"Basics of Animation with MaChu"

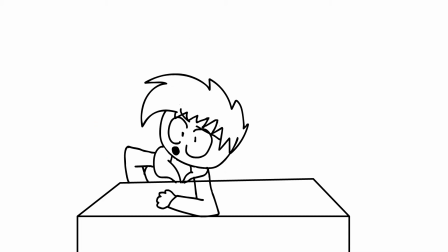(0:06)
Hey you, yeah you, I'm talking to you. Do you want to learn how to make pictures move? No?
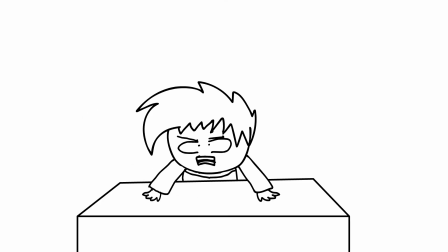(0:11)
Then why'd you click on this video, you piece of
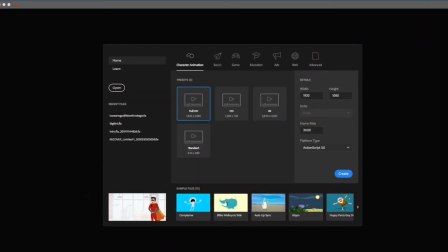(0:16)
Okay, so the first thing you're going to want to do once you open your animation software is if you're going to be making this video for YouTube, make sure your video is 1920 by 1080. If it's not going to fit right into the frame of the video and it's just going to look bad.
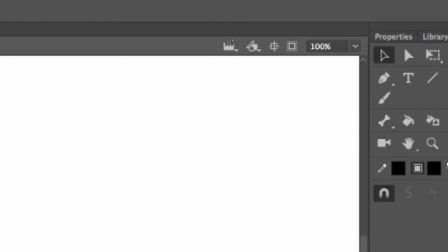(0:29)
So once you've created your project, make sure you zoom out. Pretty much this is where it begins.
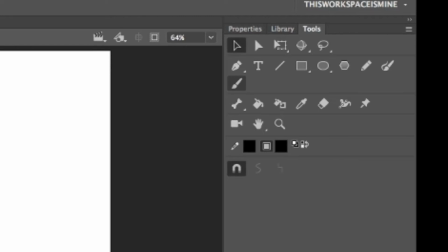(0:35)
This is where the fun begins. Select your brush tool, click properties.
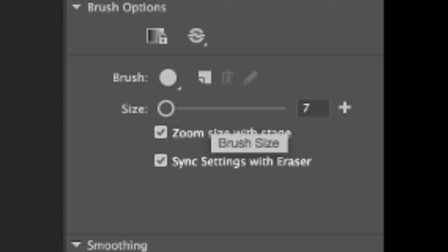(0:39)
I usually have my brush set to either a 7 to around 10, and then yeah, just start drawing your character.
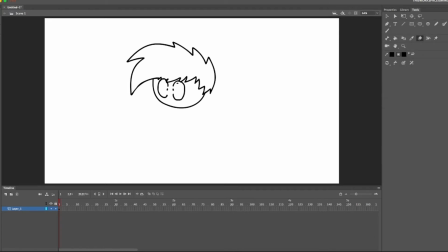Okay, so now once you got your character, another cool thing to do is if, say, your character is a bit too big or too small,
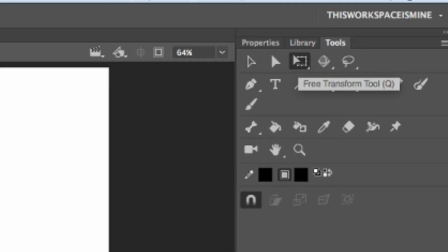(1:03)
go over to the free transform tool, just highlight your character,
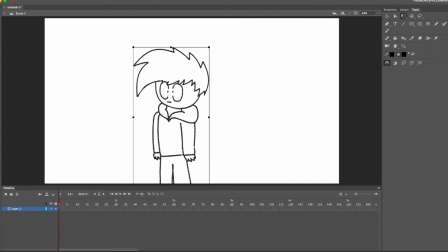(1:07)
resize them to however you want, just have them that size. So now you're like, that's just a still image, when do we get animating? Calm down, I'm gonna get to it. So now we just go to wherever we want the new keyframe to be.
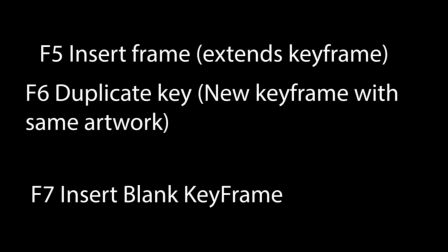(1:27)
One important thing I should mention, there's a bunch of hotkeys and shortcuts to just create new frames, new keyframes, undo an action. I don't know them by heart. I have them all recorded on the hotkeys in my drawing tablet. I'll put them up on screen right now. So yeah, just create a new keyframe, preferably blank, and then select onion skin mode.
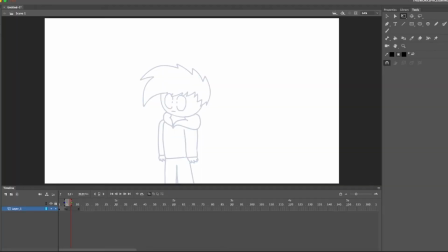(1:52)
And now you can see where your previous frame was, so you kind of get an idea of where you want your other keyframe to be. So what you're going to do in the second keyframe is basically draw where you want your character to end up.
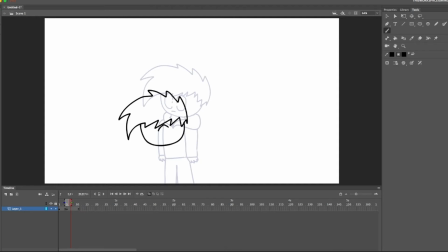Okay, so now you got your two keyframes.
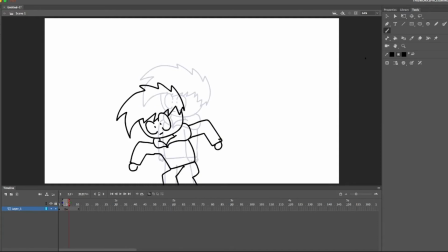(2:26)
You might just be like, well, that looks choppy, that's not animation, those are just two pictures.
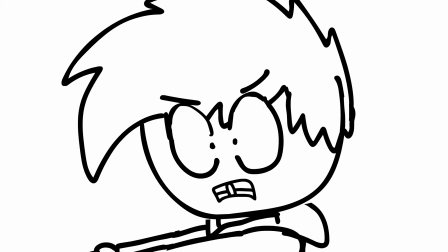(2:31)
Shut your mouth. No, it's not, because we haven't added the in-betweens yet.
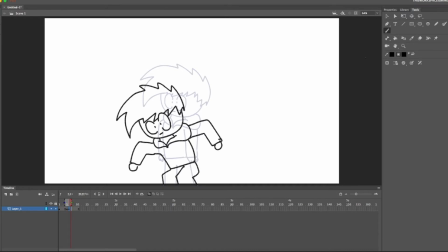(2:36)
So basically what in-between is, go over to somewhere on the second keyframe, and just kind of, so to create an in-between, just kind of take your second keyframe, drag it over, create a new keyframe in between those,
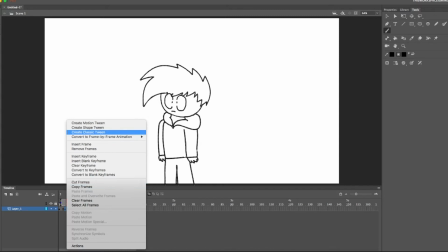(2:55)
clear the frames, make sure you have onion skin on.
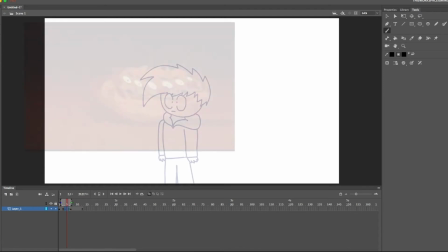(2:58)
So basically what an in-between is if you ever see in Disney movies, like the old 2D ones,
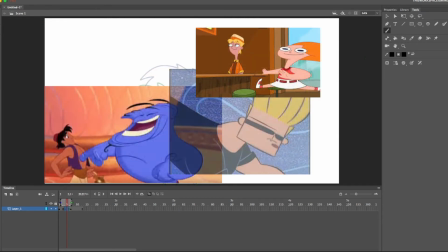(3:06)
or any animated movie, if you pause right between when a character is moving, they look like stretched out and smeared.
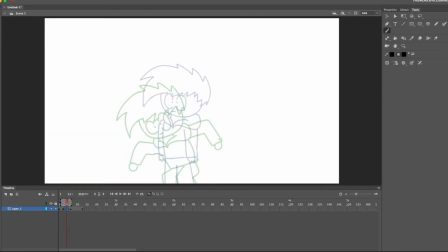(3:14)
The reason that is that kind of just simulates speed and saves a lot of time of drawing every single little picture of that movement. So when you're doing an in-between, just
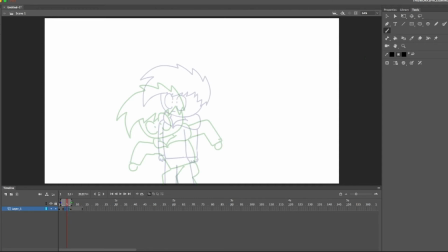(3:30)
simply draw in between those pictures and try to stretch out from point A to point B.
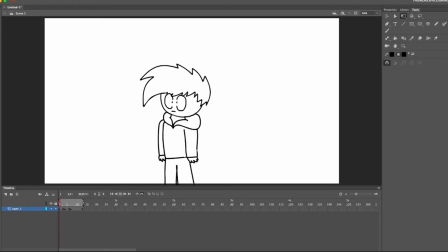(3:46)
So now once you got your in-between done, one important thing you should do is make sure it only lasts for about 2 or 1 frame, because it's not going to be shown for much. It's just tricking the viewer into thinking it's moving fast.